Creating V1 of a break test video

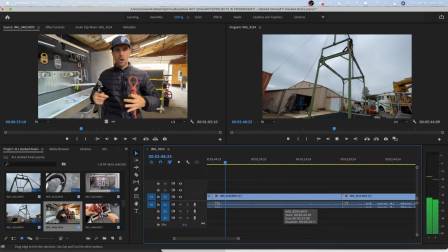736s
Did I say anything profound? Now I'm holding a phone. There's going to be audio from somewhere else. That kind of sucks. And I don't even come down. There's no action shot.
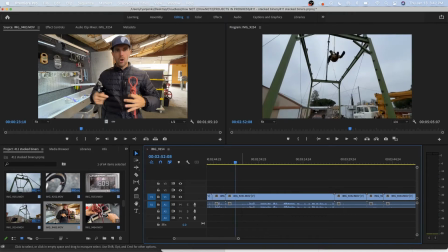755s
Okay. So obviously I had him say when. I don't need him to say when. Ever. This isn't just perfect.
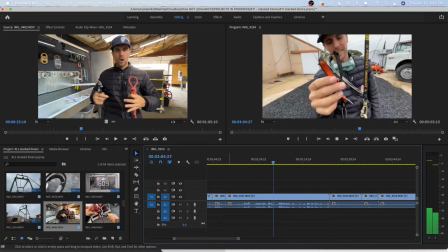768s This seems to be an okay shape except for the massive groove in it, and the dug bone broke. I was really hoping I could just impress everybody with like a 4 to 6 kilonewton carabiner break.
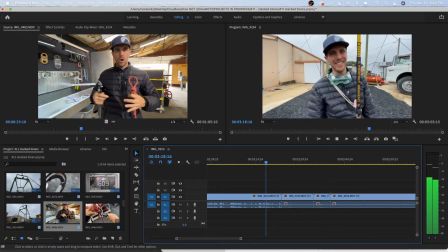776s The end? What's the conclusion? It's fine? It's not fine. Don't do that. It's not right. It's not right. I would 100% cut off in all circumstances that much.
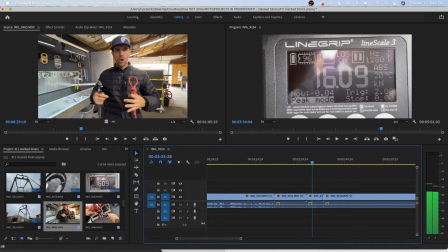788s
There's some nice B-roll. I'm going to keep that in there. That's a nice reference point because I say that's the 4th test.
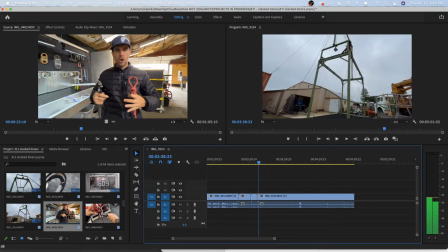795s
For some reason, I don't have a lot of recordings. Now, we did another test, which is how I was able to break the actual carabiner.
Boom. No way.
I do like the no way.
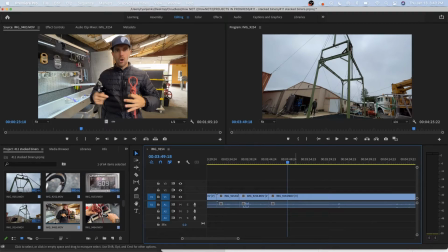814s
I would probably shrink that no way to say it like right after it fell, so you don't have to listen to it, so just watch it the whole time. But I'm reviewing it up there, so there's not a lot to do. So now we're going to go clip by clip.
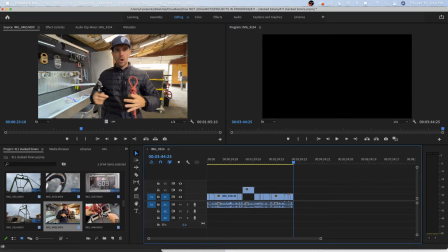832s
That's iPhone 12. We're going to go clip by clip on this stuff.
Holistic thing of a rope.
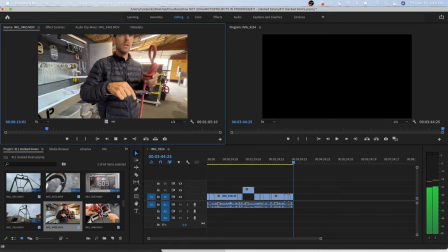845s Yeah, it could easily be 12.
Okay.
Yeah. So we had a old 12mm rope donated, and that's what we're going to use for this test because I'm not interested in the whole holistic thing of If I talk confidently, it's good enough.
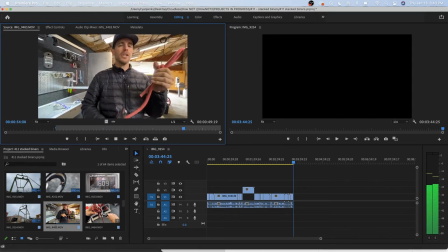858s It's probably 15 years old, but it should give us the. We're looking forward to break those carabiners.
Okay, confirmation.
So that was a. It should give us the.
We're looking forward to break those carabiners. So that is a nice rough cut.
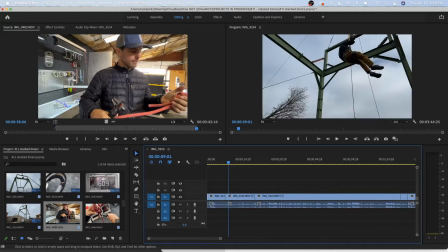875s
I have a short and a long version.
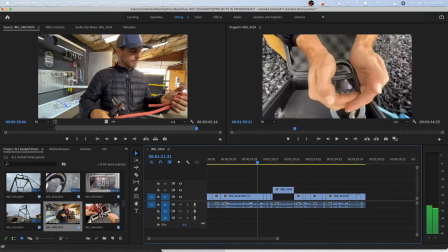881s This is something that will break. See there that there's 99 next to the.
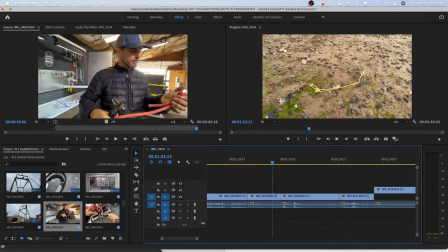888s
So before that second test, let's see here. Where's the storyline?
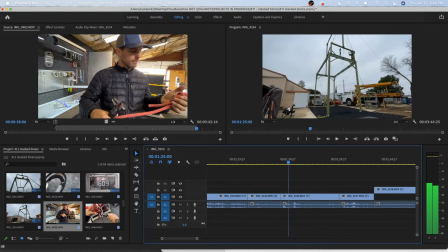897s
Because I'm just trying to record whatever I have to there to make a video. I might cut it there.
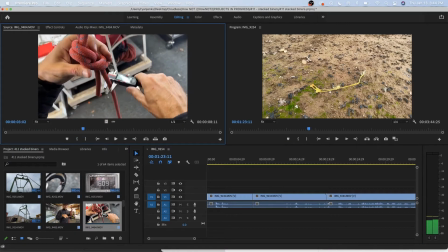906s
Let's see what this one has. This is just B-roll of the same thing. That would just be the B-roll of it. That's all I needed, that one. I
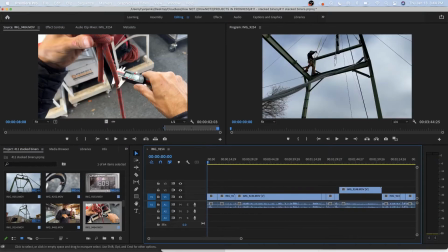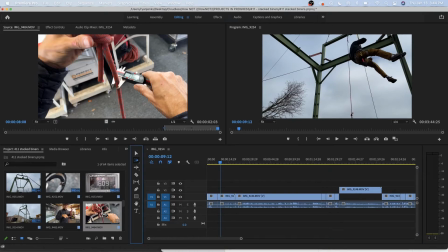931s
don't really have an intro. Not a good one. So we're just going to put it at the beginning to set up for the test.
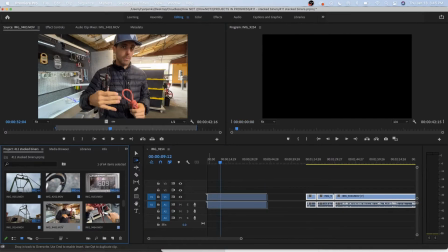938s
And, yep, I'll just drag that over, and then I'll drag that in front.
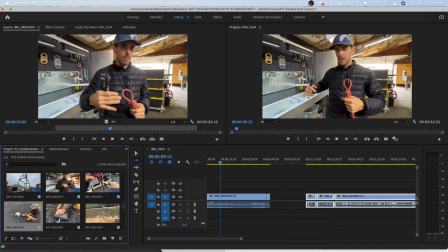948s
Next.
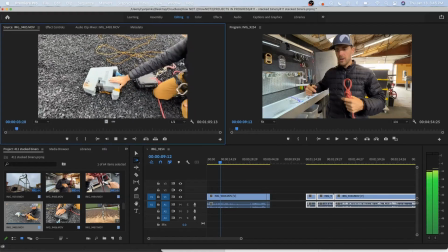953s
Obviously, this is after the first test.
This is a dummy. And this... I'm explaining it. What's this called? This is a dummy.
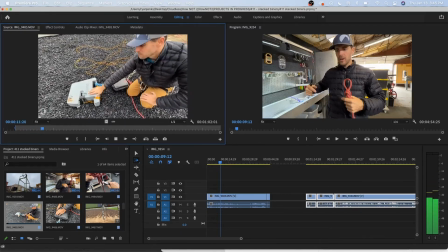966s And this... What's this called? Flashing? Flashing? Yeah, flashing. This is a dummy, or two dummies lashed together. These are 100 pounds each. This is a dummy, or two dummies lashed together. These are 100 pounds each. And we have a soft shackle going to our line scale.